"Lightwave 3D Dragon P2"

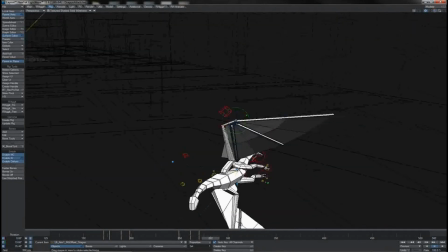And so you can see the way that the wing is shaping out as he, catches into the turn. It's a little overplayed by this point, so we can just start to, pull it back out again, so it's not quite so harsh.
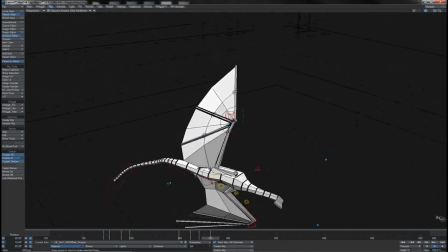The wing isn't as collapsed, but you see, of course, the asymmetry that we begin to create there.
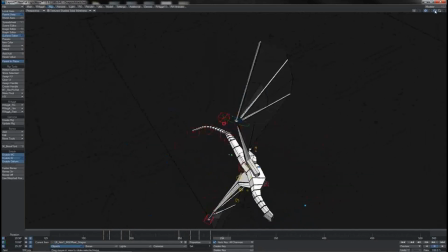And I think after about 12 frames, so half a second, perhaps even a little longer, because of course his wings are out during this period,
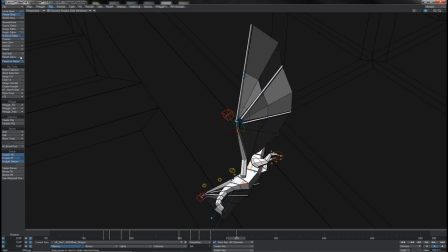we can slowly reset it back to its normal position like this.
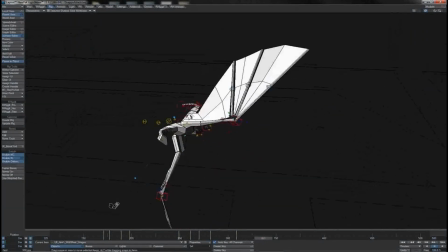Then of course we have him producing this little flap here as he turns, and so as he rolls round,
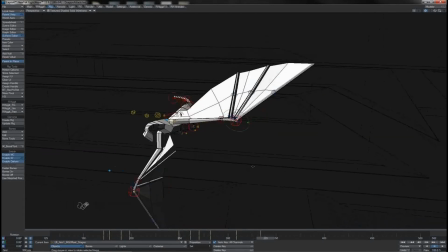let us key it here, and as he comes making his roll, we can overshoot it slightly,
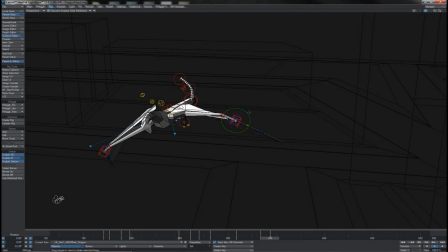so of course that partially air brakes him on that side, causing his hold to straighten out.
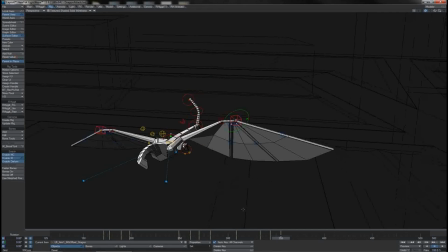And as we come back to here, we'll just reset that back to normal again. So that wing has a little bit of an under-rolling stroke to it. In fact, we can possibly just tease it up at that point to give it a good sort of counter action as it comes back,
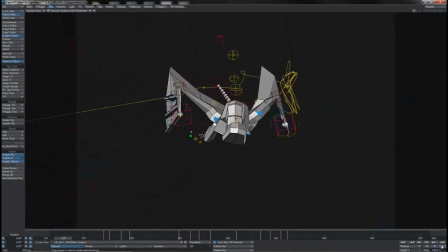bringing it back to square here. So let's watch and see how that actually looks from the camera perspective there.
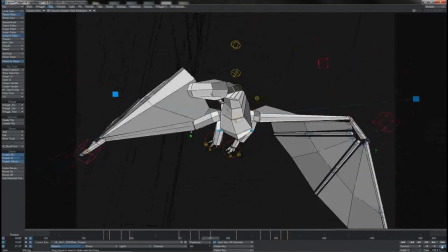We can see that we're building the asymmetry a little bit here and there on that one side, which is quite nice.
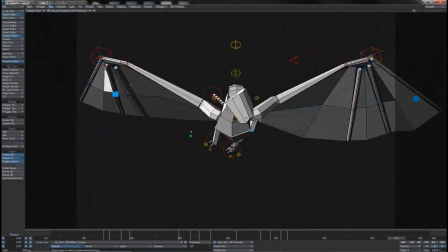Yep, all of that seems to be looking pretty decent. And so we'll go, of course, and add some asymmetry over to the other side as well.
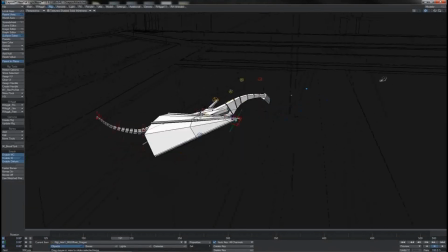In this case, we'll push it up on this turn. So, of course, we're coming out of the drop and into the first turn here.
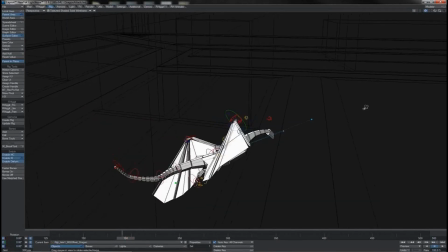I'll key it in place at that point. As he comes right into the turn there, and he's at his high,
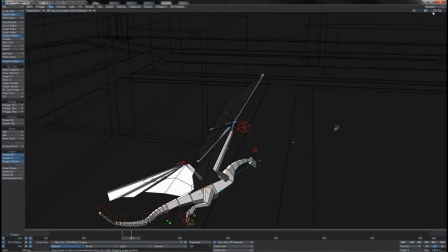I'll push that wing off this way somewhat. So of course that asymmetrizes out that wing there.
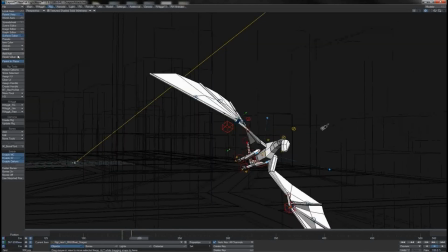And of course as he comes into his downstroke, which reaches its maximum around there, we'll reset him back down again.
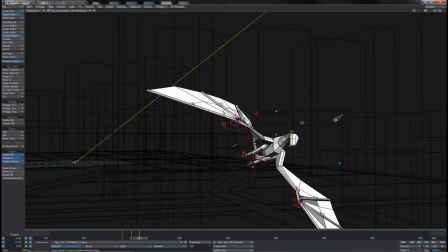But we'll also pop a little rotation onto the wing at that point in the downstroke.
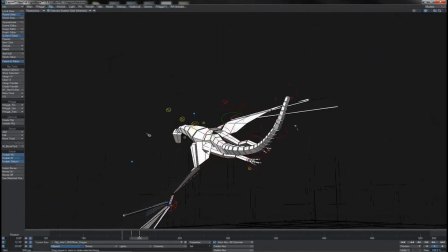So again we get this asymmetry to cause him to turn and roll.
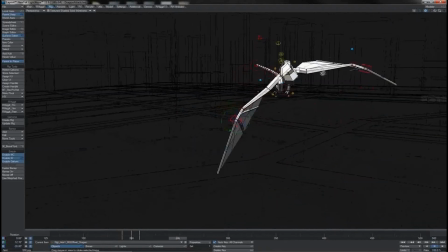That whole roll is starting to reverse by around this point here,
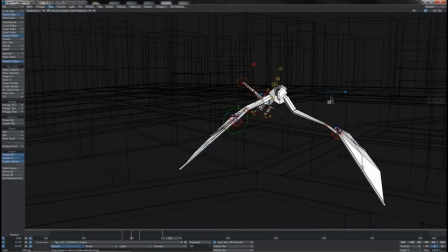so we'll key it there, and then as he comes flipping
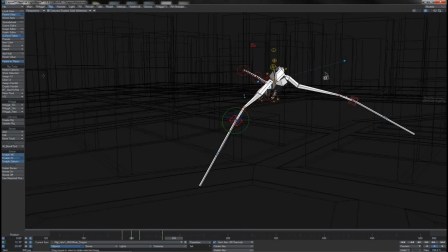straight, which is approximately here, we'll have made that reset back to its normal rotation state.
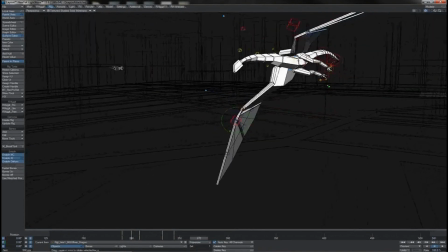Then of course we're coming into his hard piece of cornering, so as he does that, we'll keep it held just at the top of the stroke there. And as he comes round like this,
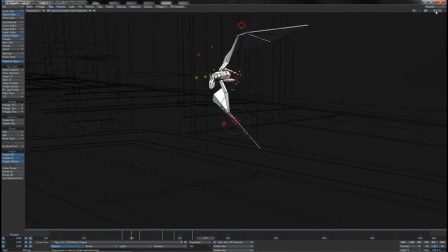obviously the other one was pushing down somewhat, pushing down more to push him that way, and so we want this one to come out somewhat, of course giving him less resistance on that side,
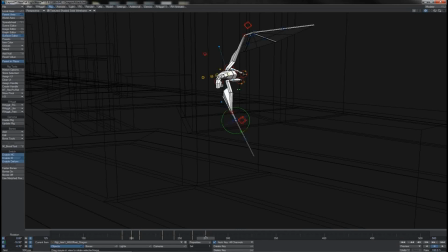so of course he's rolling to that side. We can just offset turn that a little bit this way. So you see how that wing sort of leads itself in, and as we come out to the mid-roll there,
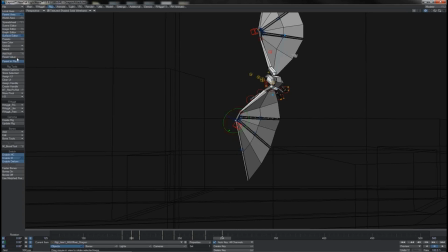we'll reset it rotationally and also positionally.
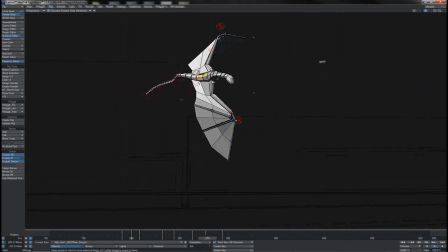So we get this nice grab of the air right as he comes into that corner. See the asymmetrical grab that he does with his wings, pulling himself into that there turn.
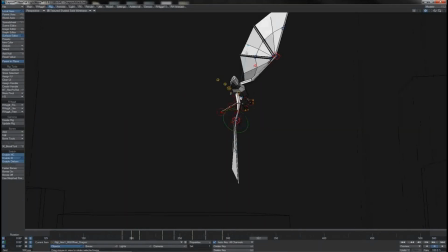Looks really nice. So as he comes out of the turn, he needs to roll his body again. So what we want to do is, of course, he has that upheld point there, and he's going to want to push down more with this wing.
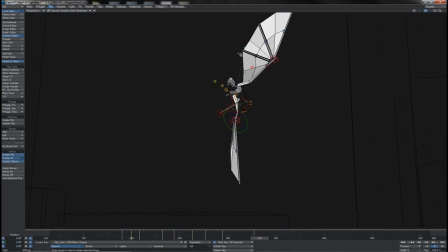So we'll just key it there, and as his downstroke comes in to about there-ish, we'll give it a little overplay.
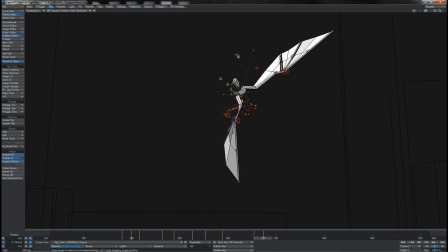We'll just push it down harder like this.
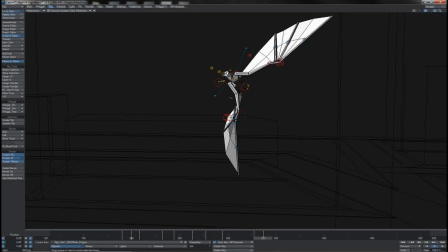So there he is, pushing, more with that wing to try and turn and correct himself, and we'll just put a little bit of extra turn into it like that to really make him try and catch the air to turn himself.
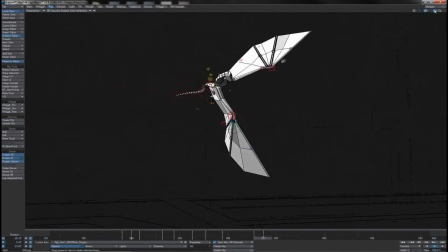Of course, pushing his body up on that side.
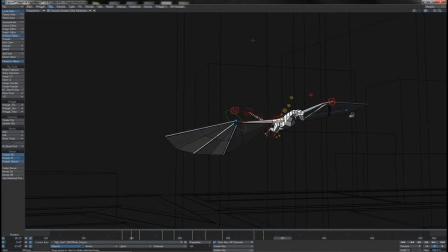And by the time we come up to this next high there, it has, of course, returned to where it should be.
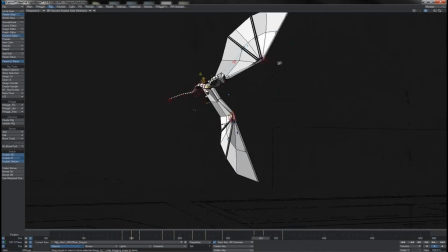So again, we get this other asymmetrical catch working nicely there,
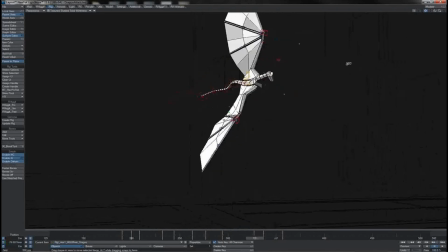which we can see the force of the wing really does now appear to be what pushes his body and shifts him, causing him to reorient like that. After that point, of course, he's largely just flying straight.
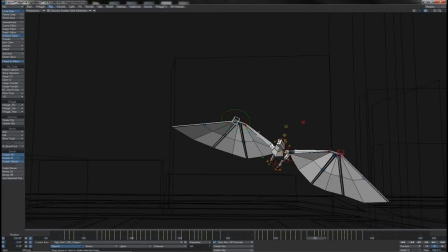There's a little dip that he does there, and we can perhaps just accentuate that slightly with a little asymmetry. So perhaps just grab it here, key it off. As he comes down there, we can lift that just a little bit higher than normal and possibly just roll it off ever so slightly as well,
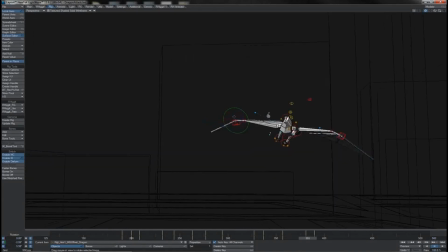like that. Give that sense. Of course, as he's bringing that back into his slow flap here, it will have reset back to normal. So there we have that, and then of course he's into his hard fast flaps and the final rollover, that final building.
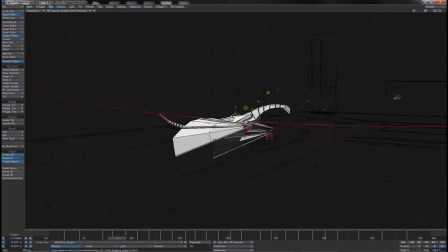So now if we see the whole thing playing back, what we should see is that we get some really nice,
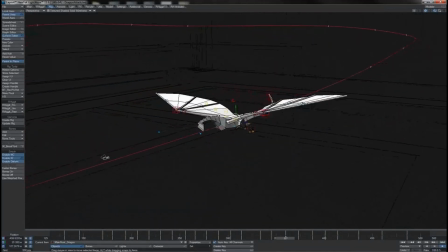look at that lovely asymmetrical shaping taking place on these wings as he works his way through the air there. Let's just watch that again from this sort of angle.
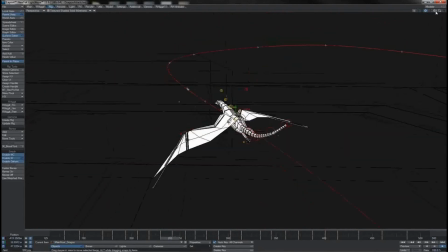You can see him going there, a little bit off there, rolling over there, wonderful little flap out.
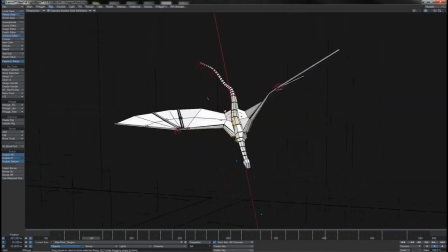Makes sense, of course, just to check off each stage. So there's that initial flap there.
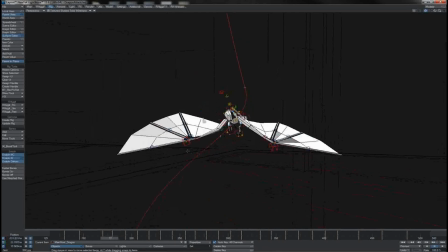What I think I can do is, I might have missed a slight trick here, that can roll a little more.
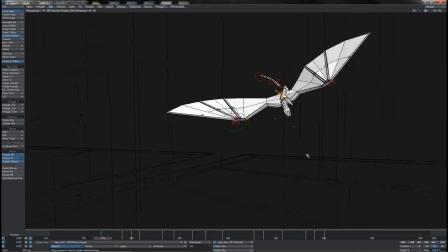So we'll say that there it holds. Coming here, yeah, that's the good old downstroke there,
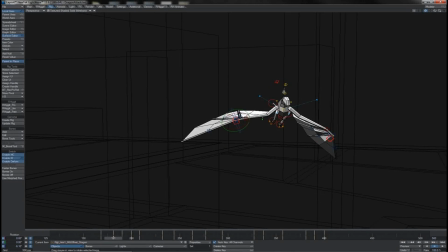and just flatten a little bit by that point, not a huge amount.
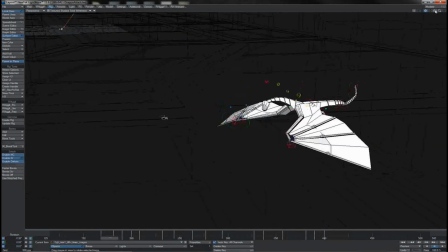There we go, makes that a little more gentle.
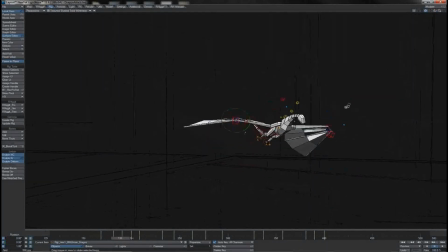See as he comes around here, yeah, we get a little dip, of course, the asymmetry working through our two sides here, which of course makes him roll around, coming there, holding his turn.
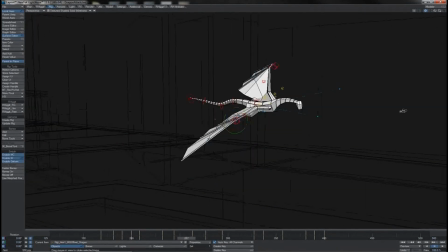Coming into the hard turn now, we get this lovely little,
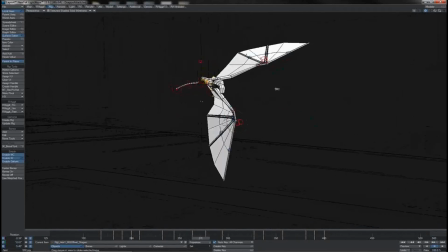look at that wonderful shaping that we get across the two wings as he comes round and makes that turn.
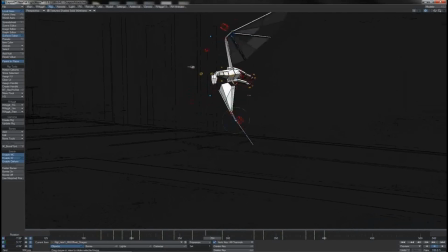And of course it's the back upstroke here that helps stop him, continuing to fly in that same direction, helps him turn as well.
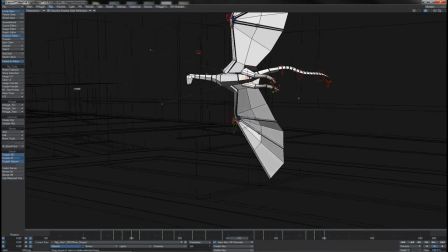Going into the glide through,
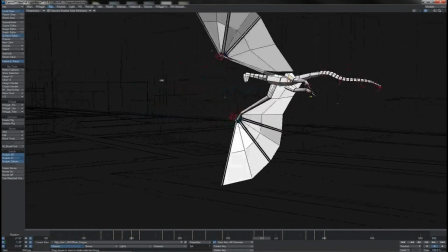and then of course the wonderful little asymmetrical flap that we get in at this point as well,
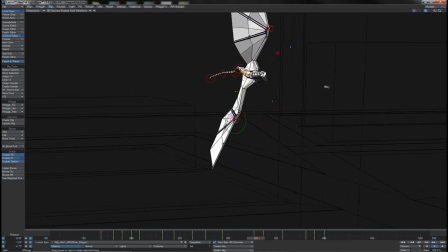where we can see his wings really rolled against one another, catching the air with a differential,
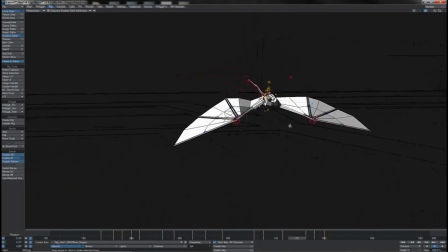causing him to pull back around.
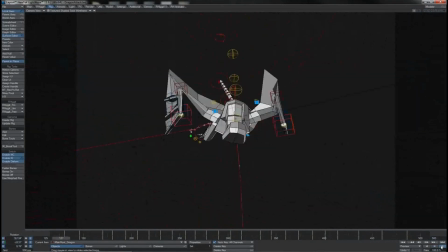And yes, overall I would say that we can be pretty happy with this
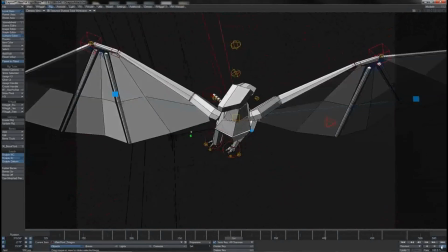appearance and how well he seems to be flapping and working himself through the air there.
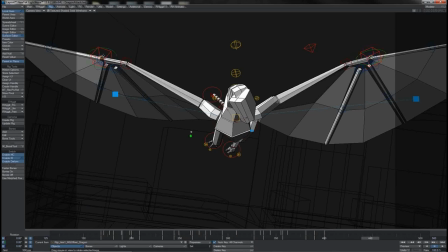So I do like that a lot. Of course, we take these offsets and get into good old TCB splining them,
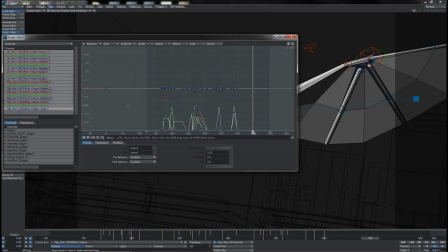just as we have with the other parts, to smooth everything out. Not many keys, so it's all pretty simple to deal with. And of course, many of these overshoots, which are long holds between frames, those can be flattened out entirely.
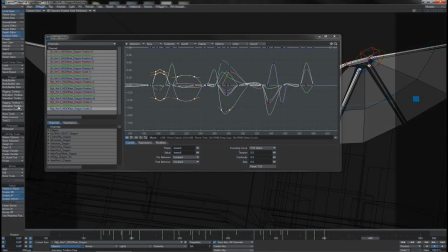And of course, an easy way to do that will be to use something like the quick clean in the animation toolbox. We can apply that when it's done, so that will have flattened all of the holds.